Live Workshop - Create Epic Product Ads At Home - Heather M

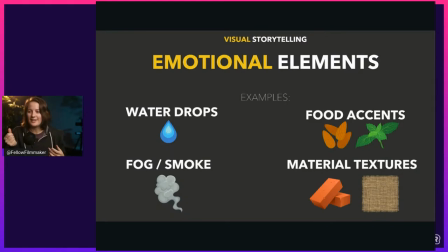(33:08)
You know when you can feel something that, I don't know if you're a texture person, you feel it and you're like, oh, this just feels so silky smooth. if it's a ribbon or if it's rough, you're like, ooh, you get different emotions when you feel something. So as much as we can bring these elements in, whether they're textures or condensation, fog, smoke, food,
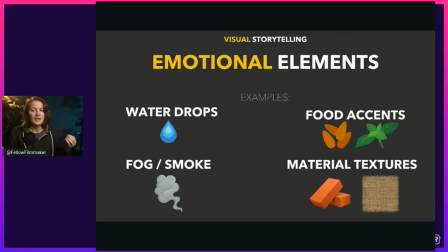(33:26)
fruit, floral, whatever it is you can think of, these are just some examples, it can make a lot more sense of something because the emotional elements,
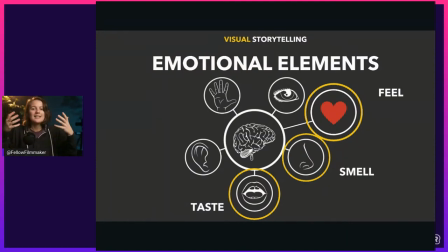(33:34)
how they're relating to the senses and emotion is trying to connect people to their taste buds and to their sense of smell. And these two things are going to make you feel a lot of emotions.
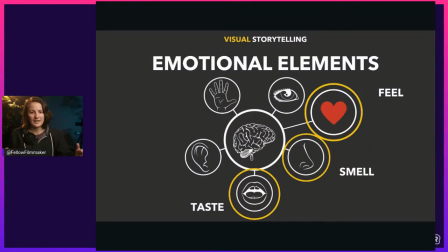(33:46)
I don't know if you've ever seen a video or whatever where maybe they're showing somebody reacting to like a super sour ball or a lemon or something like that. And they kind of like make this face and you're like, oh my gosh, I could just imagine it. Your mouth starts watering.
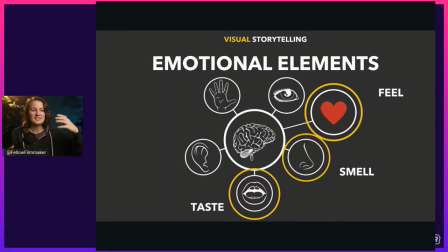(34:00)
Or some people are really good where they smell something when they see it or they smell it when they smell it. You walk by a bakery. I guarantee that you're probably like most people. If you smell cinnamon buns, fresh cinnamon rolls come out of the oven from that bakery and they're just wafing out.
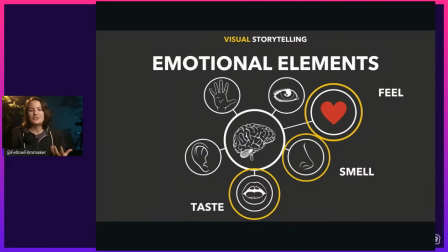(34:17)
You might not have been hungry, but suddenly you're like, I just really want cinnamon rolls or cinnamons like apple pies. Like we talked about apple pie already. Okay. The sense of smell and the sense of taste are so powerful. I sometimes can smell what my great grandmother's house smelled like.
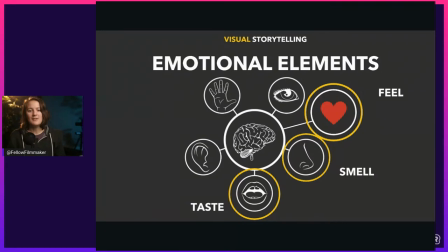(34:35)
And it just brings back so many memories. and memories are a direct link to our emotions. All right, something smells like grandma. Maybe you like it and maybe you want it. I don't know what that might be. I think it was laundry soap to be quite honest. That's a side note. So going back to our example, we fill negative space, we're doing good things.
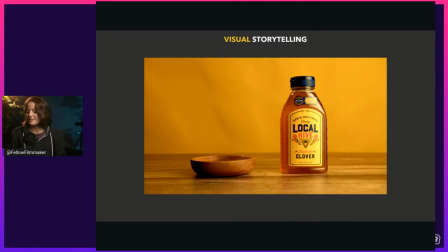(34:53)
Let's use emotional elements. Let's tie this thing together. Let's start making some sense of it at least so that it looks a lot better than it currently is. So let's add a food, a dish. Let's make a dish out of this because granola, blueberries, maybe some mint leaves for effective color, or maybe people like the taste.
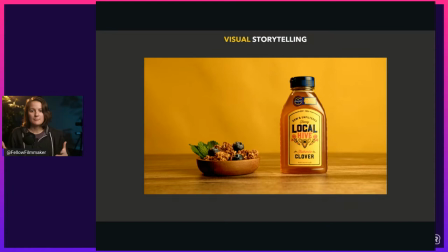(35:11)
We can imagine this being made with this honey. Suddenly, not only do we just have a product, but we have an understanding of what this product can be used for, what can be done with it. And now we have something to look at that's like texture heaven and it's like taste bud savory and it's just good.
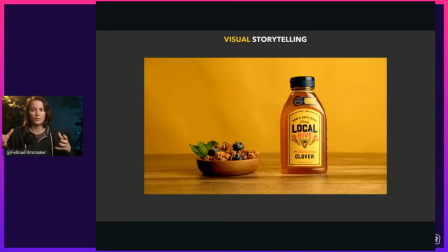(35:29)
Okay. And the shot just looks really balanced now because the bowl has meaning. It has purpose. It has context now. Now it's not just some weird thing just sitting there. Now it's like, oh, this makes total sense. This is somebody about ready to make a meal or they just made it and they just happen to be really good at taking a picture.
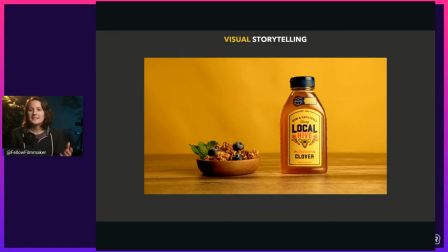(35:45)
Well, in this case, it's a video, but you know, the idea is there and we can even go a step further.
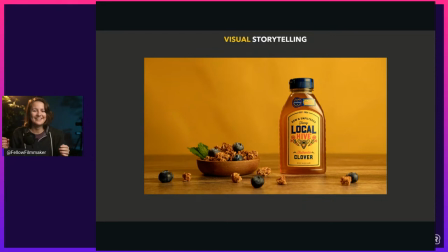(35:50)
We could do this. All right. The scattering of a messy person. This is probably what most of us would look like if we made something. There's going to be granola everywhere, blueberries everywhere. And just think about this in a video context where maybe those blueberries are rolling into the frame as you're pushing in on the shot
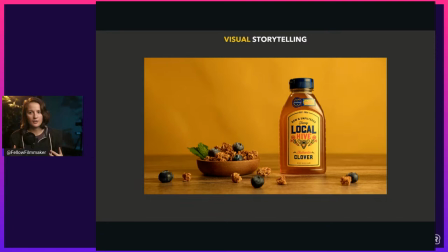(36:05)
and the product moves in or they're falling down and they're kind of crumbling as they hit the countertop or whatever. You can get really creative with this because what these emotional elements are doing is giving us something to connect with.
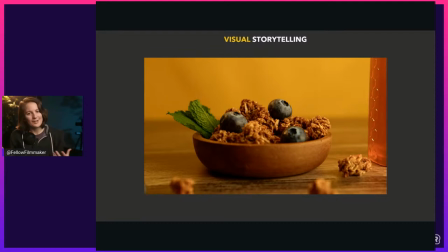(36:20)
And in this case, in particular, it's food. People are really good at craving food. and you can make them care, but you could also make them crave. And craving is a highly emotionally driven thing. And honestly, it just looks really good.
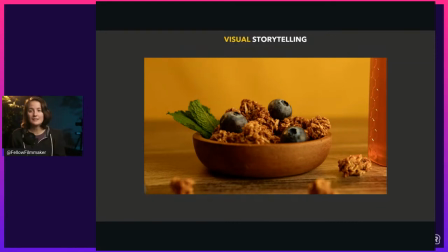(36:37)
Now, there is one problem here. We can suddenly have so many emotional elements, all right?
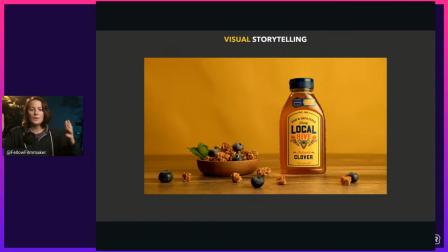(36:44)
Say we went overboard. Say we put a spoon in there and we brought in a plant and we threw other things in the background and we just filled this frame. Suddenly, we have way too much going on compositionally. It's just too much to take.
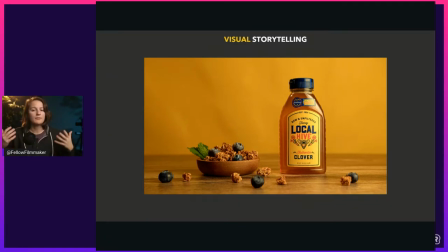(36:58)
Visually, we don't know what we're looking at anymore. Suddenly, we've lost our perspective. Maybe we're not talking about honey anymore. Maybe we're talking about just someone's messy kitchen. Even if it's good lighting or even if it's good composition, it's still just too much.